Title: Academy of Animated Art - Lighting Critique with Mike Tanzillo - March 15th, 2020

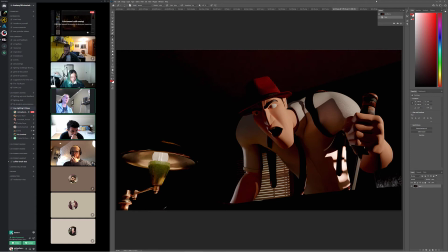53:28 Or do I light it how I want it to look in the final image and then just switch it to black and white? If you're confident that you're never going to want to see this, like, if you only want this to be black and white, then I would do it black and white from the beginning. I would switch it out and then just take away the... I mean, I wouldn't mind having a version of it with color. Yeah, it's fine.
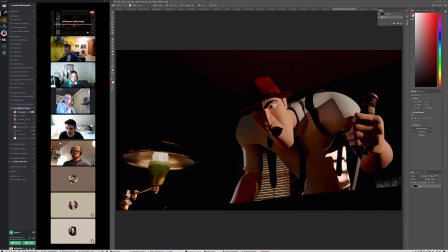53:48 I mean, like, think of... let me pull this up. So, like, a movie like a Sin City, right? They did all of that look
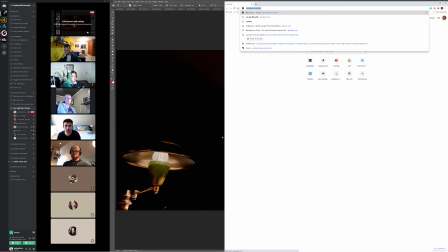54:03 in post. Movie film.
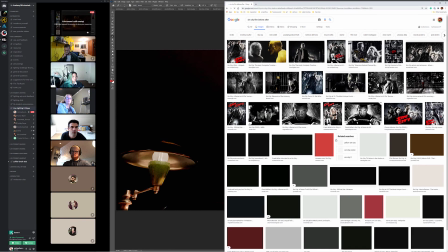54:11 Okay. Let's see this. See if this comes up. So, like, when they shot it, it looked nothing like this.
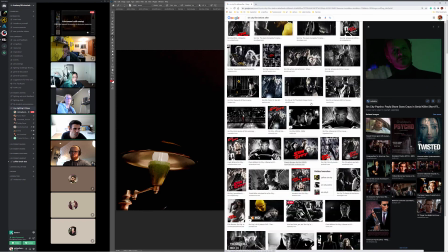54:20 Like, it'll look... That's Pauly Shore. That's not it. Sin City.
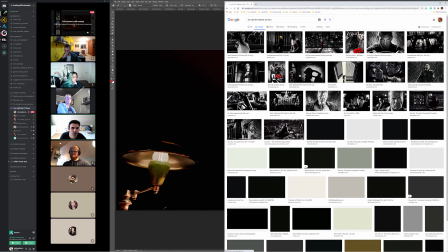54:28 as shot? I'm blanking on how I would call this. So basically when...
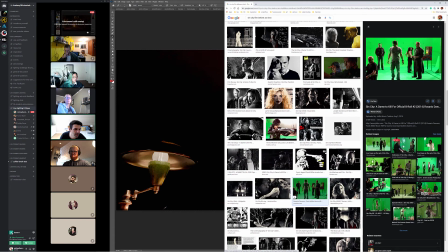54:34 Yeah, so, like, the film looks like this kind of stuff, right? Like, it's pretty filled in.
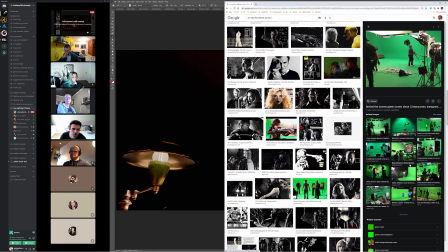54:40 There's not a lot of... they shoot it in color. There's not a lot of contrast in there.
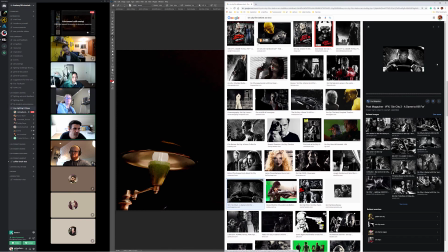54:46 And then all of this contrast that kind of starts to read in is all built in the comp.
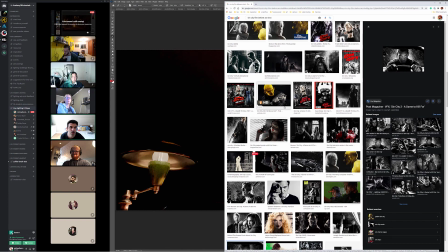54:52 So you have that option. You could do it that way if you want. Okay. For me, but if you're going to
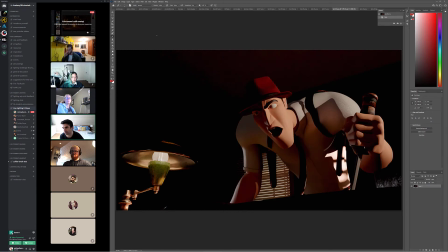55:01 be, you know, if your end product is black and white, then it makes sense to me to do it that throughout the entire process. So, because like it doesn't matter if it's like adding textures to something that's off camera.
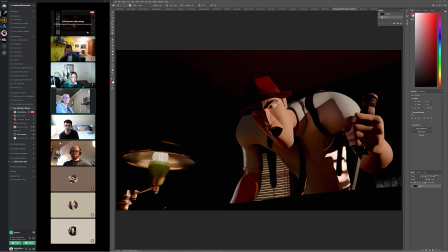55:15 It just doesn't matter to the final look. Okay. So then, as far as texturing and stuff go, to get more value, am I going to need to have more spec and stuff on it so that there's more light reflecting off of it to kind of pop up that contrast in black and white?
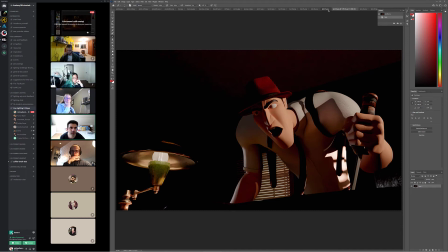55:34 Yeah. Because like if what we're seeing, go back to one of these black and whites. Because what we're seeing out of this is like, you know, this area of his face.
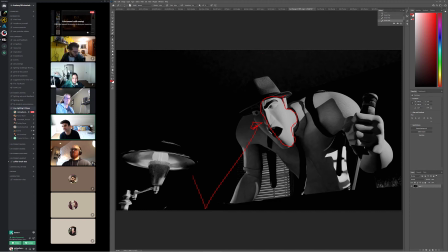55:49 There's a minimal amount of value range in there because it's kind of flattening out because it's just diffuse, right? And when we have full color range, you can get some subtle color variations in there, but we don't have that luxury here. Okay. We need it to be value differences. And that comes in a lot, like I said, with specularity and that kind of thing.
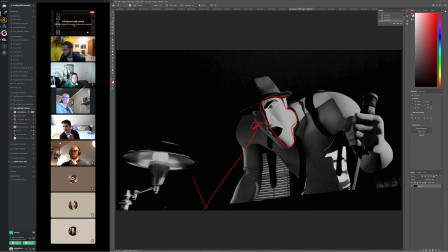56:11 Yeah, so you will have to dial in like a little bit more of that spec stuff in there. Okay. All right. So I'll have to mess with it a little bit. But I mean, I would like a color version just for my own stuff. But I know that they're planning to do like a short film. So this is kind of like they want it to be in that black and white vibe.
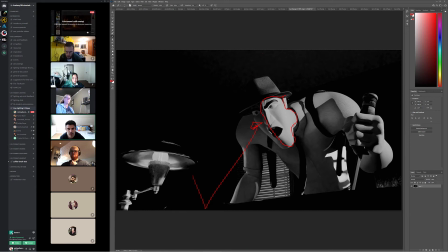56:29 Yeah. And so for that, like you can definitely, you can definitely do both and like definitely render it as color and then strip away, in comp or in the composite.
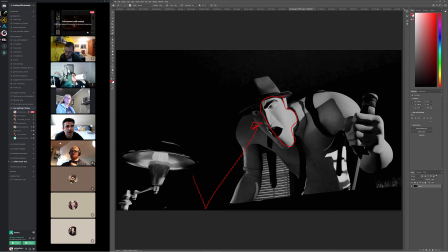56:45 A nuke or whatever you're using, just know that they're like you wouldn't light them the same potentially because of like I said of the emphasis on the two different things.
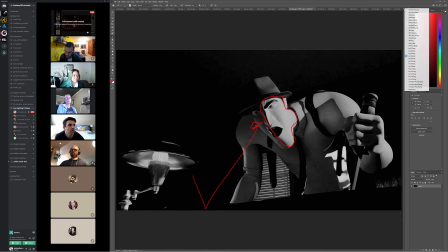57:02 Right. Yeah. Okay. Let's go. We'll jump. As far as the lighting. Goes, I mean, obviously I didn't mess much with the lighting. Mm-hmm.
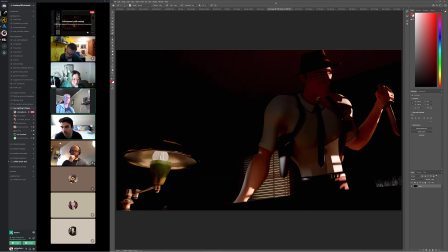57:20 Should I bring in more fill at all, or have this be darker? Like the area that he's going into, mm-hmm. more dark? I think, because of the film noir style of this, you can go more contrast.